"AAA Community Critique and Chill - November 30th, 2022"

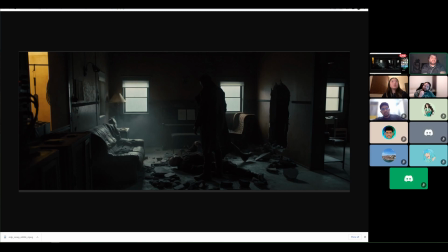2226s
uh just be careful like putting that in might justify that highlight and then like you might find that it dictates that you do even more work um that's a good thought this is definitely it'd be a good good thing to go ahead and just get them in at this point yeah like just
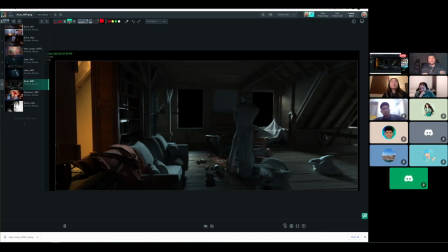2243s
get it in and see what happens because um it might look like right now i would say it doesn't it looks off because like it's not white there but like once you add some white back there some other things in the set might start looking off and then you can kind of dress
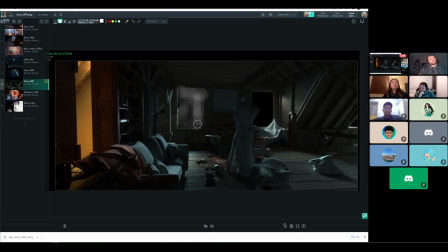2259s
it you know from there oh yeah or we could just do this i think that it'll the windows in particular will look very nice with like a light wrap around the the things in the middle i think that'll really help it stand out
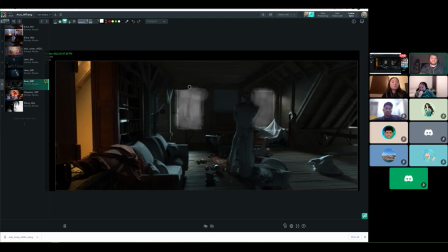2279s
like as you're doing this for us like it's like okay well that amount of white i feel like the character now needs like stronger wins yeah i think no it'll definitely help with like establishing the motivation for or how to how to light this interior but you're right like i mean like this
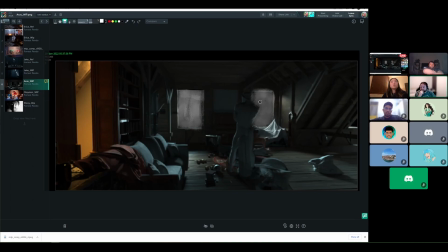2296s
this is feeling more motivated or it feels like like this one it should be brighter to motivate that um but then this character like is is it's kind of falling into like
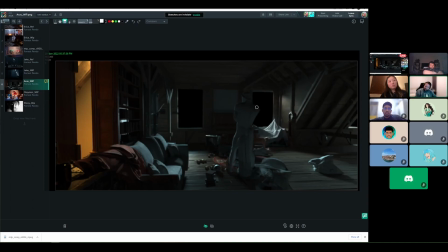2310s
they just don't they don't have those strong spec highlights that um i mean i guess you don't really have it with
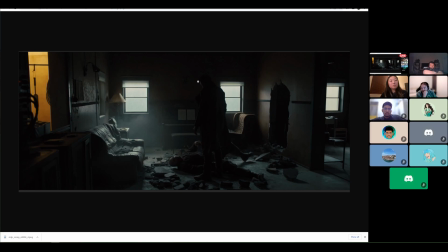2318s
this character they're also wearing clothing that dictates like yeah but then this character on the ground like is getting it you know and it's helping helping them kind of stand out like the the boot here his his head and then you of course get a little bit of that um
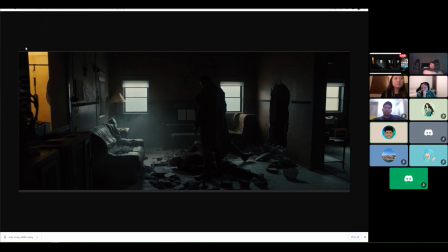2339s
that outfit that uh ryan gosling is wearing um the guy standing is is a lot of fur um so like i feel like getting some of that material might help as well if possible because i know hair is a pain in the butt to do
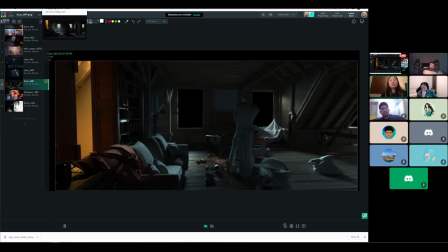2357s
even um making the everything on the character that's in the scene
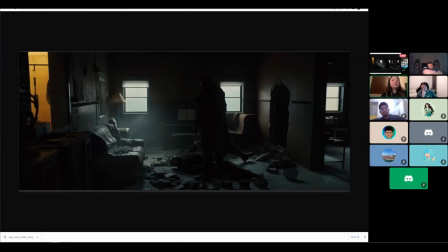2362s
dark will make sure that there's like no not as much yeah
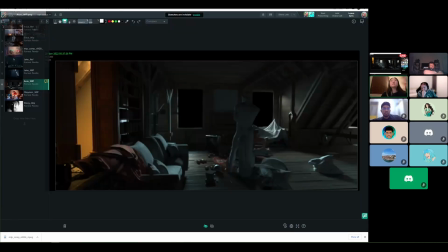2368s
just make it silhouetted more even with the same amount of light because right now it's probably like bouncing around them and they're catching
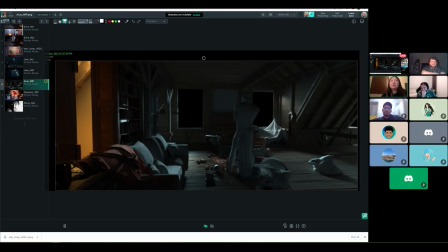2375s
a lot more diffuse light than you want well i think it's like what are what do we want to look at you know yeah i
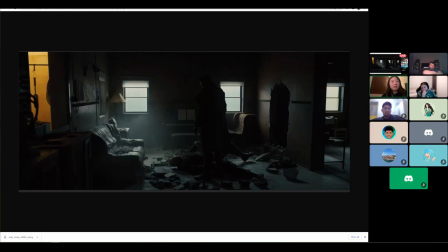2383s
think that's the main question because in the reference we're looking at probably the guy on the floor right yeah we're looking at we're looking at floor there's this dust is in the air because he was just thrown through this wall like you're you're kind of like pulled into this this world and and you're right the attention
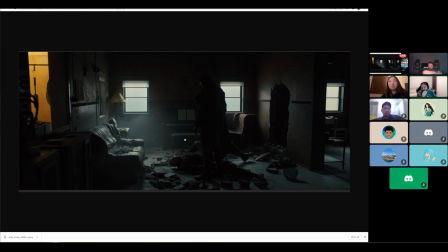2402s
isn't this this dude it's it's very clearly the aftermath of what just happened
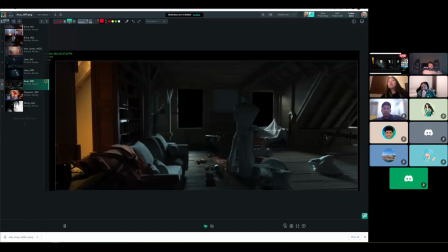2407s
um and yeah so i like the oh go ahead no you go ahead diana so i like the like i like that they added a character but now i'm wondering like what's going on because i think last time we were kind of like talking about
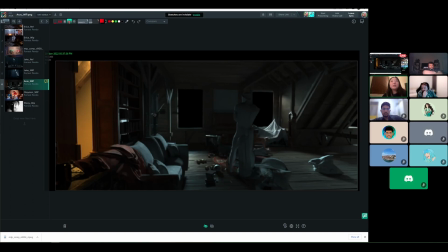2425s
how the there's items on the floor and then like a sheet by the window so it could be like a completely different story and it kind of made sense within its own but now with the new character i'm like what's what's really going on and i think that's something to think about there's
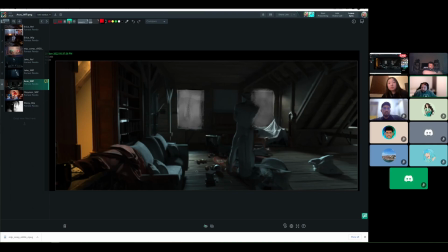2440s
i don't currently i don't know what any any of these things are down here or this or this um or this so
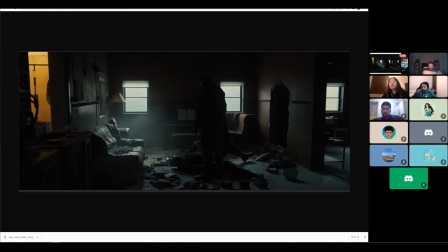2451s
you know here you're drawn to the floor you see the rubble like they're big pieces of rubble they're tiny ones too but like they're these big glints we're getting and like um we know exactly what happened um in the scene and
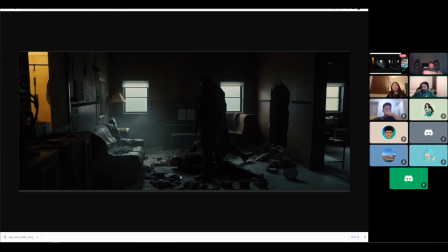2468s
they're drawing our eye down there and making it easy as a viewer to read
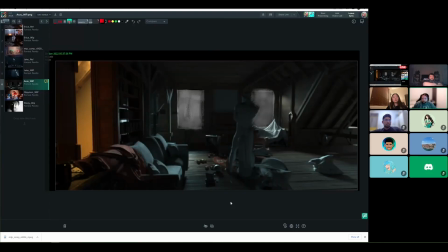2473s
whereas here um you know if i'm squinting the areas that i get drawn to are here and here and there's nothing really going on in either of those zones and then in this area Like I can't make out what is going on.
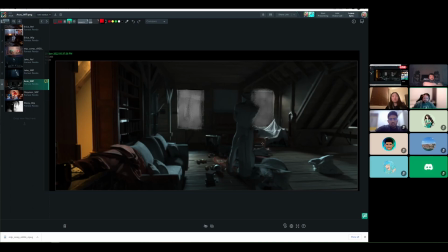2491s
So I think you're right. Solidifying a story will help. And then decluttering the image to tell the story will also help. I think if you're slavishly copying the reference,
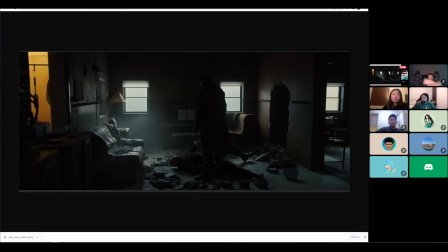2509s
you start running into a problem, though, in that we know, having seen the scene, what happens. You know, the guy comes through the wall. There's dust kicked up. Guy's thrown on the floor. It's dramatic. and part of what they're doing is they're having us look at the negative space
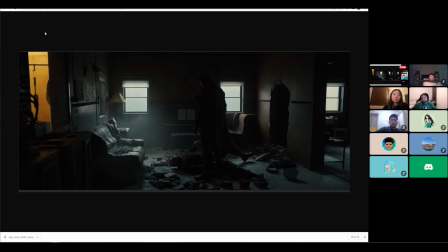2527s
which is usually a pretty hard thing to ask especially if you're looking to show it as a lighting piece like it may be the sort of thing where you'd hit the broad notes of this but then you'd go away and try and make sure you're actually getting some light on the guy in the middle
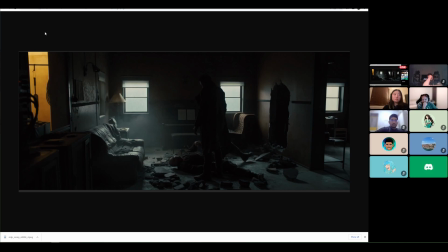2543s
to bridge the idea that you can't see the context like we're seeing this as a one-off still so you still need to be able to showcase good lighting ability on the guy that's standing in the middle even if you're then you know changing his albedo so he's dark and silhouette you know
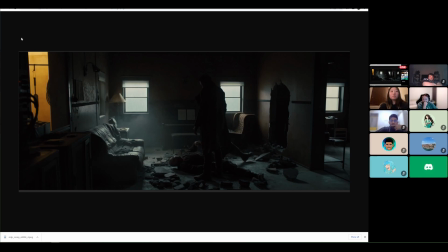2559s
you're getting a closer match to the fur albedo instead of the more sort of white that
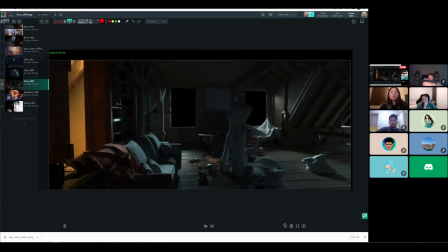2565s
that he currently has um generally if you're wanting to do a silhouette you still need to actually light the the forms well um otherwise they just look like pepper cutouts um and i mean what we're seeing
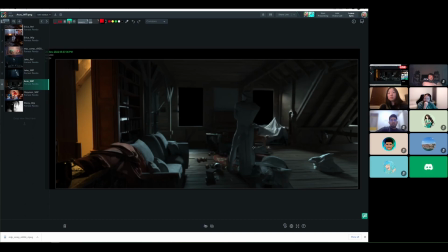2581s
here at the moment like we're getting some bounce off the ground we're seeing some edge lighting like he's he's starting to come on but i think if if if overall they start taking this central character darker you know maybe it's the sort of thing where you try to make sure you're keeping some
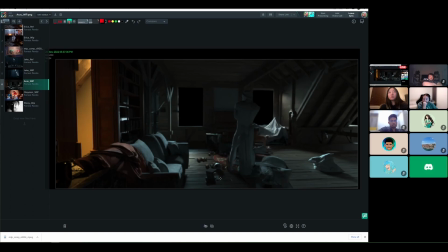2599s
sort of edge light on him because I suspect if you take them as far as the actual reference still, people are going to be going, okay, well, that's great, but where am I meant to be looking? Sure, it's meant to be the guy on the floor, but at the moment we're not seeing a guy on the floor, so we're not getting that connection.
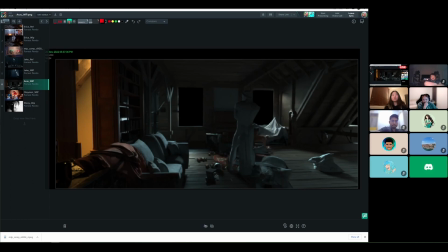2616s
We're not seeing that played up. Our eyes are going to assume that we're talking about the guy that's in the middle and between the two bright lights.